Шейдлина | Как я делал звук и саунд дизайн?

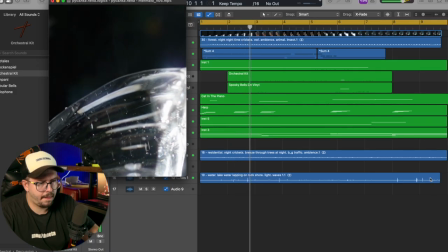Из моих любимых тоже хоров. В 90% своих проектов музыку я пишу сам. Эйо, привет! Это видео-разборы проектов, над которыми я работал. А если вы не знаете, кто я такой, то я саунд-дизайнер, композитор Антоха Бустер. Если еще не подписаны, обязательно подпишитесь. Сейчас хочу сделать серию роликов проектов, которые я делал давно или недавно. Копится их большое множество вот на подобных жестких дисков. а сделал я их уже, наверное, за 600, а может быть больше, фиг его знает.
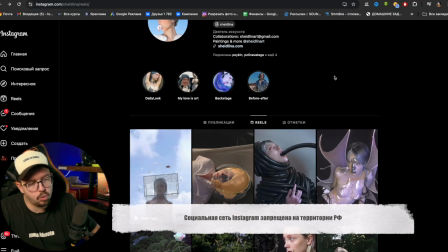И в этом ролике я бы хотел вам показать часть видосов, которые мы делали для Елены Шейдлиной.
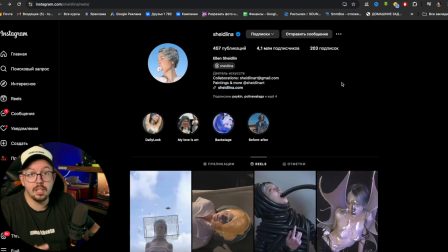Это замечательный, интересный такой артист, который делает много-много крутого визуального искусства. Вот этот делали, вот этот, этот, этот вроде этот. Ну, в общем, что-то покажу в этом видео, что-то в следующей части.
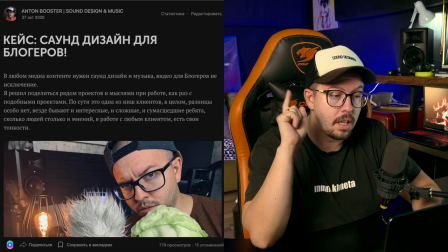Напиши, это интересно для тебя или нет. Кстати, я вспомнил, что я писал статью в свое время.
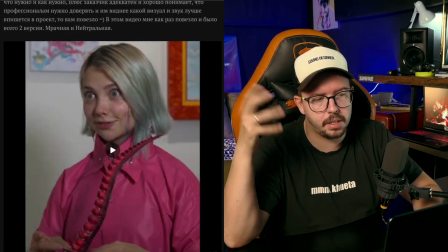Ссылочка будет в описании, где полностью расписал Также подробно, как я работал над этими видосами Но давайте посмотрим,
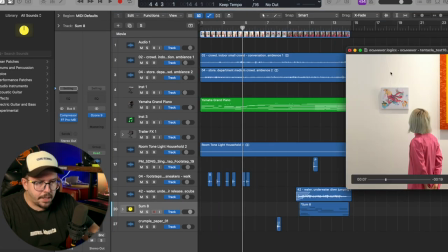какой-нибудь один из разберем Вот это, кстати, с картинами Это, по-моему, реклама Тинькофф В этом проекте давайте посмотрим,
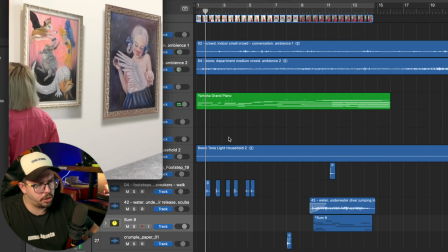что есть
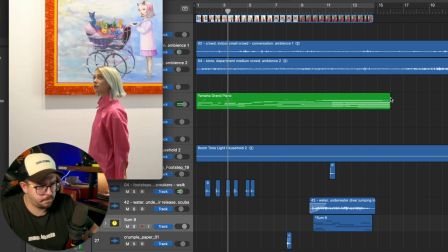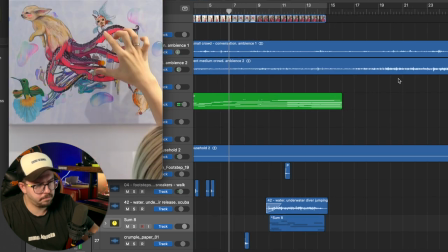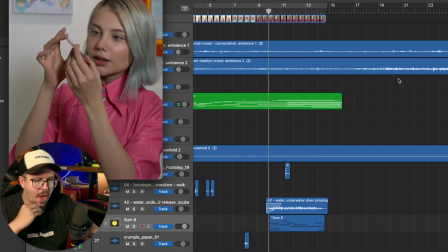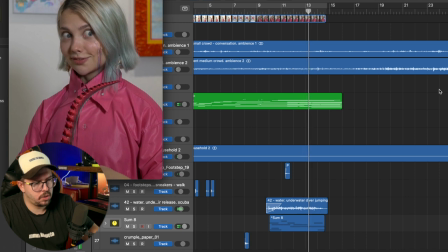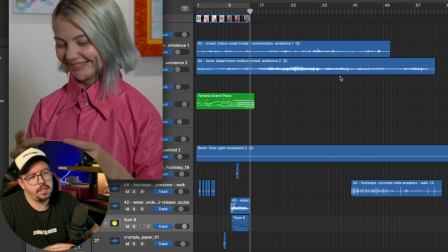Подобные короткие ролики, рилсы, на самом деле не сложные Не сложные почему?
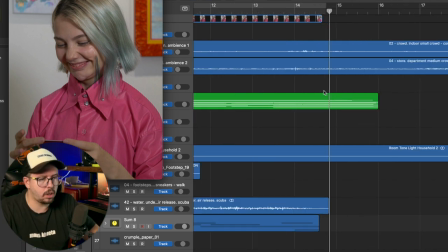Потому что здесь, в этих видео, в этих продуктах Самое важное подчеркнуть атмосферу и настроение.
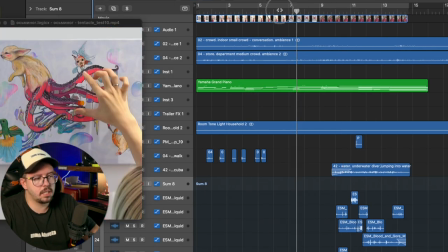Вот и все. Здесь ключевое, конечно же, создать должное погружение в локацию.
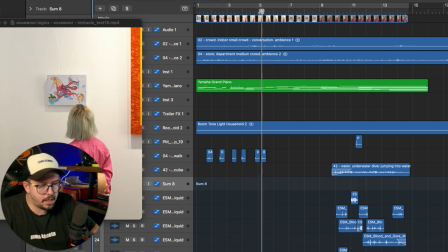Это первое. Сделать аккуратненькое настроение за счет правильно либо подобранной музыки, либо написанной.
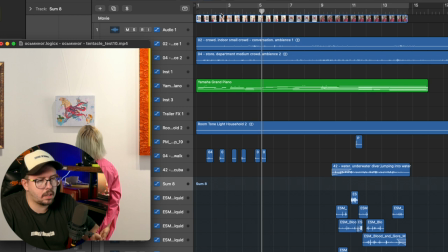Здесь в 90% своих проектов музыку я пишу сам.
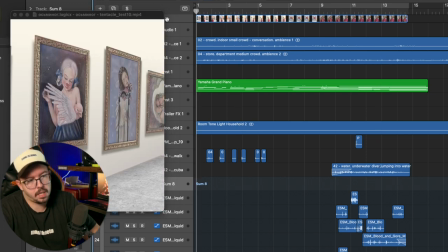И ничего тут не пришло мне на ум, как просто написать аккуратную какую-то мелодию фоновую. потому что это галерея,
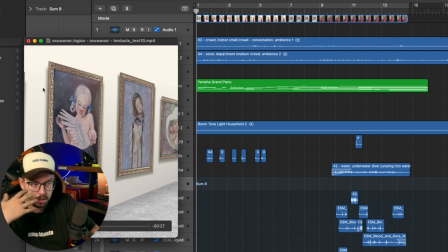это должна быть какая-то тишина.
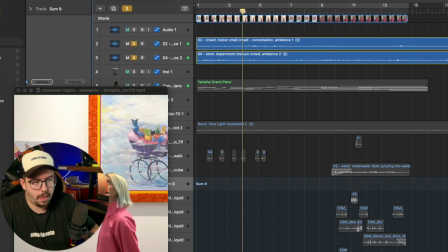И максимум погружения в локацию, да, у нас музей.
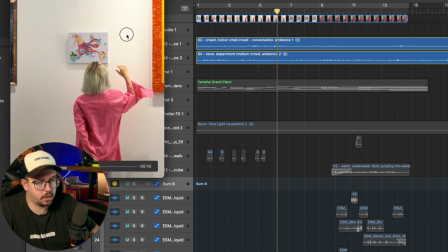Мы слышим crowd, indoor small crowd, это какая-то толпа в помещении.
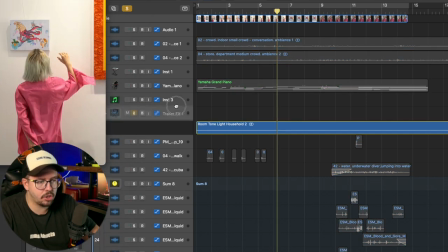Здесь сразу же я нашел нужные помещения. Добавил, конечно же, room tone, очень важная составляющая.
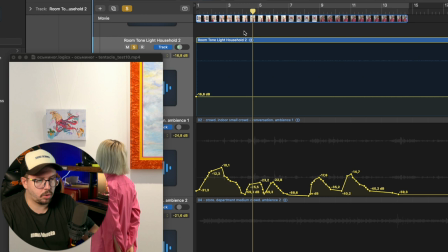Вот такой вот румтончик Который, да, склеивает все слои Очень важно,
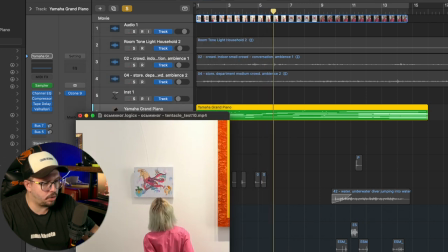да Пианинка Yamaha Grand Piano Это штатный сэмплер
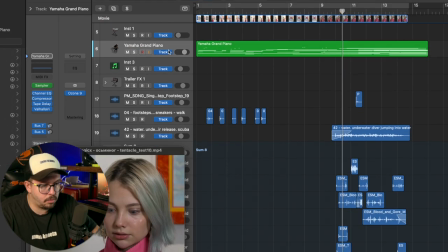Обычное какое-то арпеджио там наиграл Да, ну шаги, понятно Тут главное поверхность
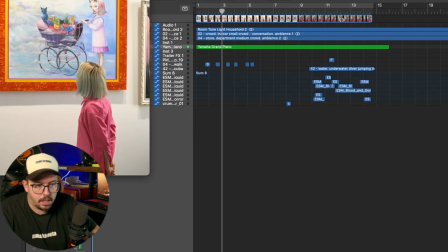Вот, каблучок легенький, все Погнали Здесь самое что Ну этот наш червяк
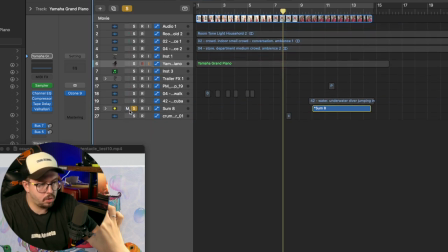вернее осьминог осьминог что тут ну опять же все простенько
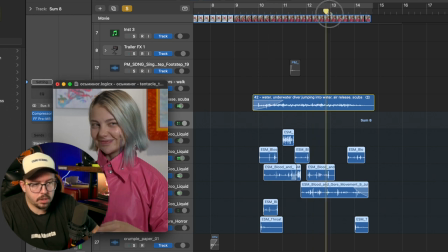under water текстура до который подчеркивает что у
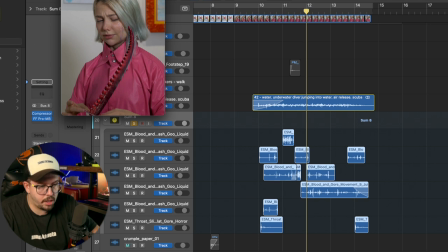нас водяное чудовище и всякие смеши
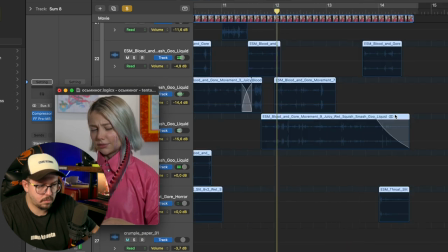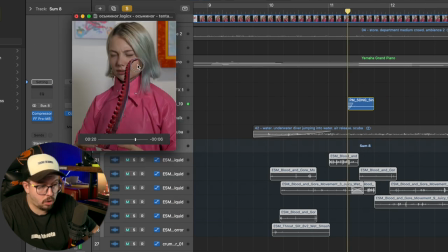подчеркивающий синхрон данного видео я думаю тут много
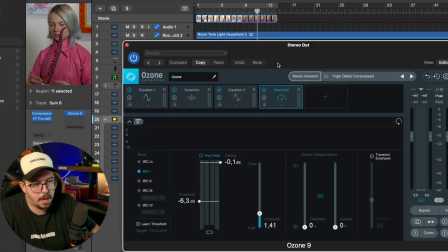чего рассказывать нет смысла на мастере обычный озон с пресетом high details
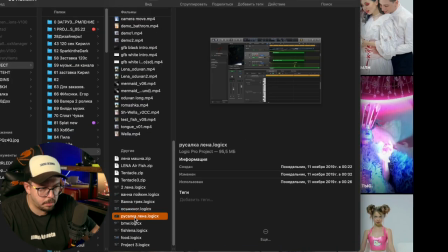compressed все будет интересно еще какой-нибудь посмотреть вот это прикольный вроде как я
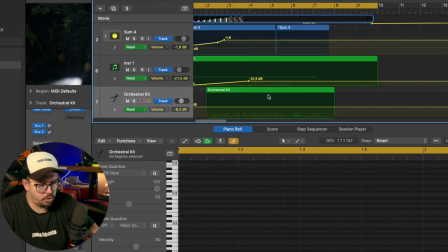вспоминаю это по-моему реклама джина что тут у нас его читая в профиль не нашел давайте посмотрим
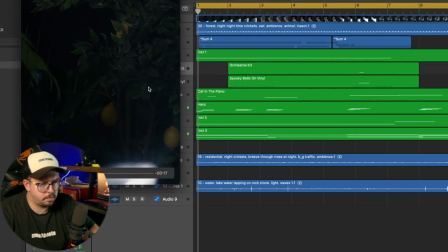сразу ну